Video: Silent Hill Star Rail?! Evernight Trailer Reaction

Today, I'm watching and breaking down the cinematic language of Evernight trailer. Night falls. Everyone, close your eyes. From Honkai Star Rail. I'm really excited for this one. Make sure to check out my entire Star Rail playlist. Thank you guys for suggesting this in the comments.
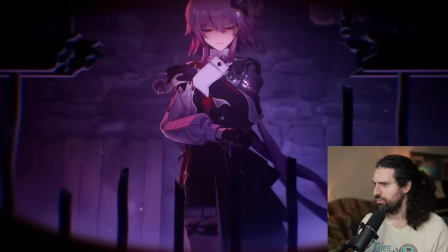16s
Let's check it out.
You're awake.
Ooh, I like the vignette.
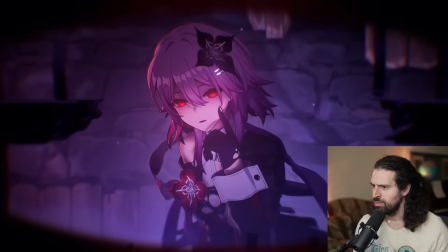24s March. What? You don't recognize me?
Ooh, this is cool.
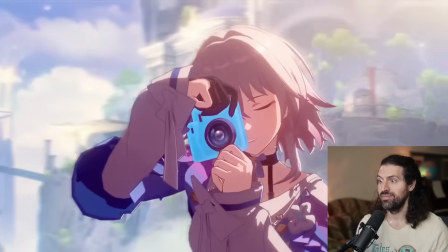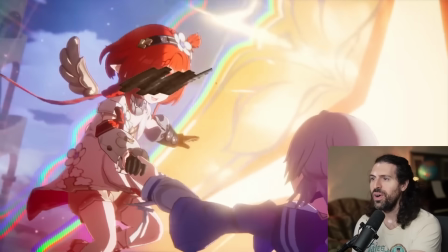36s
Whoa.
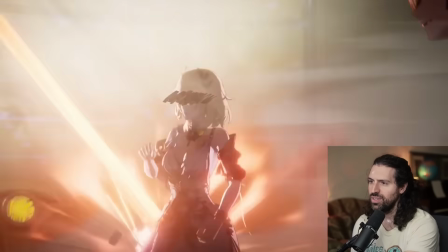41s
Oh, that's
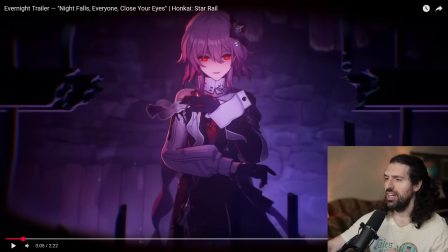45s
fantastic intro. So I really like this intro, even the first shot. You have this vignette around the outside, which of course is someone's eyes.
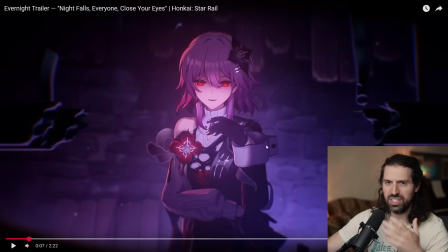53s You're awake.
It looks like she's kind of seeing herself in some really strange way. Or it's like maybe an alternate personality or like dissociative identity disorder or something.
I'm March.
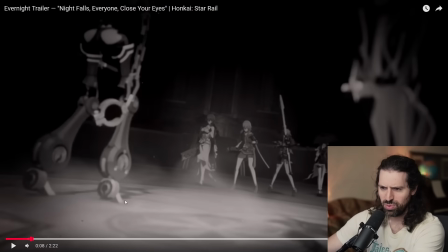64s
But I wanted to see, yeah, this was really interesting. Look at this.
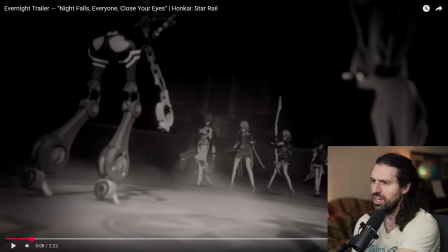69s
We go frame by frame. Some really cool stuff happening here. And it's like she's kind of seeing this version of herself.
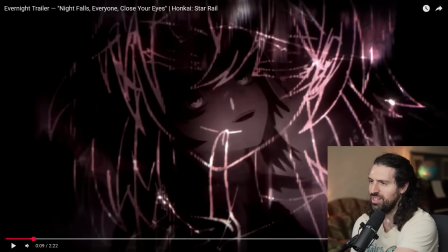76s
And look at the kind of overlaid sketch. And within that, we have this like shaking image of someone kind of looking unhinged and everything.
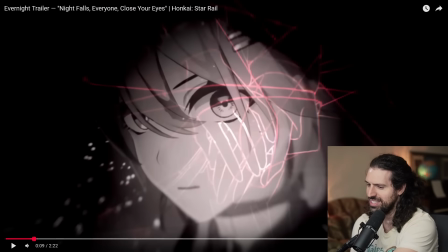85s
Oh, that's so fun. And then there's the hands. Yeah. Really, really cool visual style here.
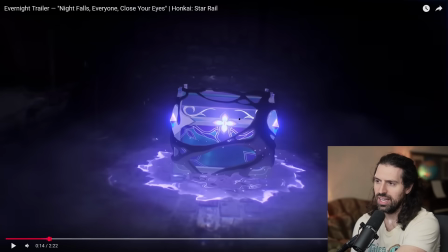91s
And it's just showing there's a lot of chaotic editing going into this. And this black sort of like goo, which looks like corruption or something.
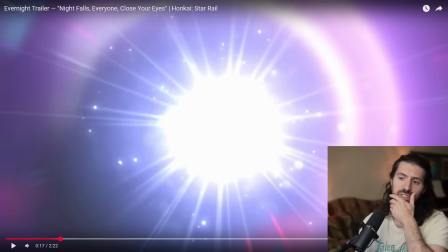103s
I really like this. And then coming back to the image of the hands, which we saw in the sketch as well.
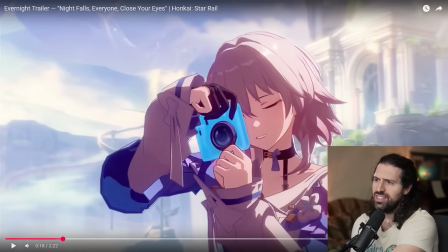108s
That was a really fun transition too. Man, this is a lot. There's some really intense editing going into this.
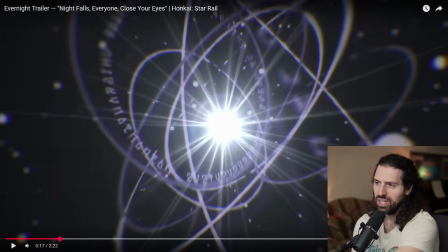114s
Some really cool playing with visuals. Like look at this.
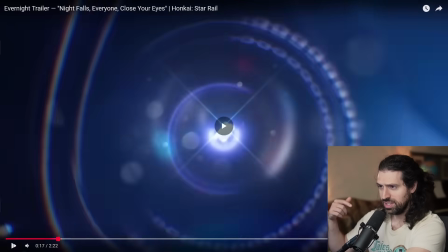118s
We kind of have these almost like water droplets, which are then going to transition as we pull out into the lens of the camera.
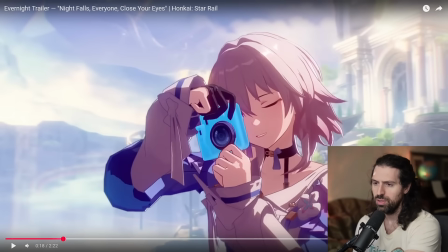125s
So it's really, really cool kind of playing with patterns, playing with imagery. And in just 18 seconds, we have all of this happening.
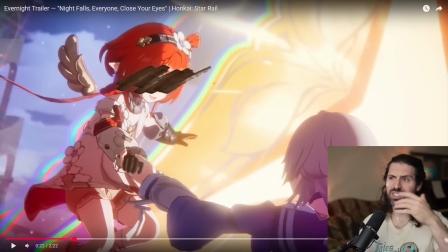134s
And then this like kind of censored faces is really creepy. And you have to ask yourself, like, if you were watching this and sort of that was physically done, why would someone censor someone's face? Is it because they're trying to hide something, or worse, is it because they're afraid to see something?
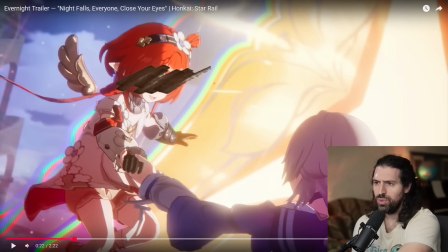152s
And then we have to realize that this is inside someone's head, right? She's not like watching footage that was censored. So it's like, is she afraid to see something?
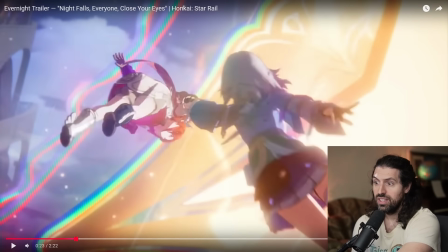162s
Is seeing certain things going to trigger this alternate personality to awaken and stuff, right? So it's really, really cool use of imagery to evoke those feelings.
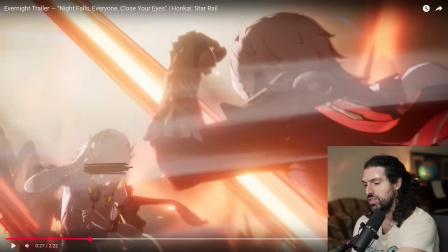176s
And like this, like, you know, I assume, and correct me if I'm wrong, lore masters, I've not played this game, that this is kind of her reliving moments of the game and then realizing
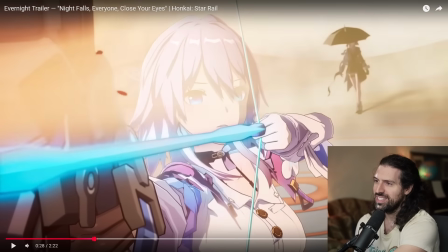186s
when you look into the back, isn't that such a cool thing? Like this version of herself was always looming there.
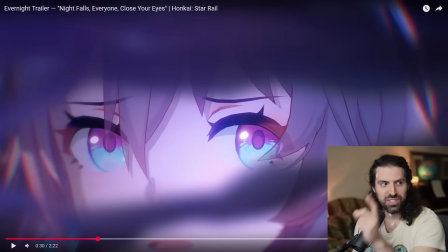193s
And I think that's so interesting, right? You know, she turns, there's the little hints of the black sort of distortion.
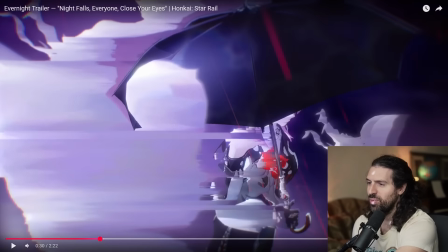199s
And look at this. Rain for the umbrella, but it's not water.
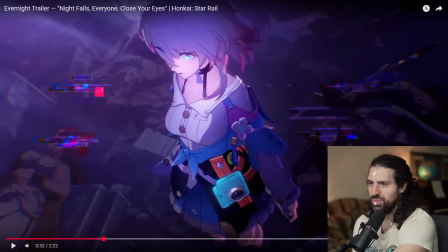207s
And this sort of digitized, it's so cool. And then more censorship of the faces, right? Which is so cool because she's the only one that's not censored. Also, it's kind of like this feeling that she can't hide anymore.
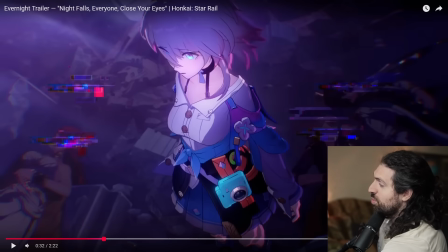219s
She can't hide the truth anymore, which is quite terrifying in a different way, right? When you think about it.
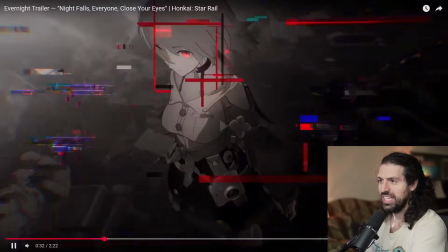224s
So I think that's awesome. Yeah. Really, really cool imagery. No way.
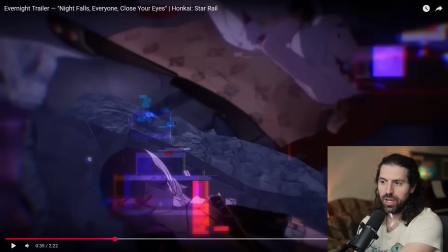229s
It's like jellyfish. There's a lot here that I'm not going to pick up, not playing the game lore masters here. So feel free to fill in the gaps for me. But I guess why I'm saying that is I think it's really cool that I'm able to pick up this much, having not played the game, just from the images and everything.
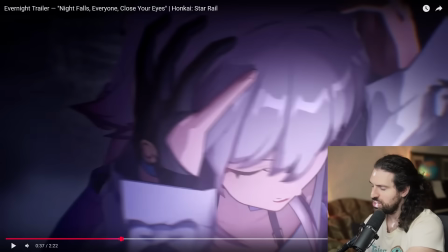243s This isn't real.
And there's those hands again. Man, I'm really curious what this means.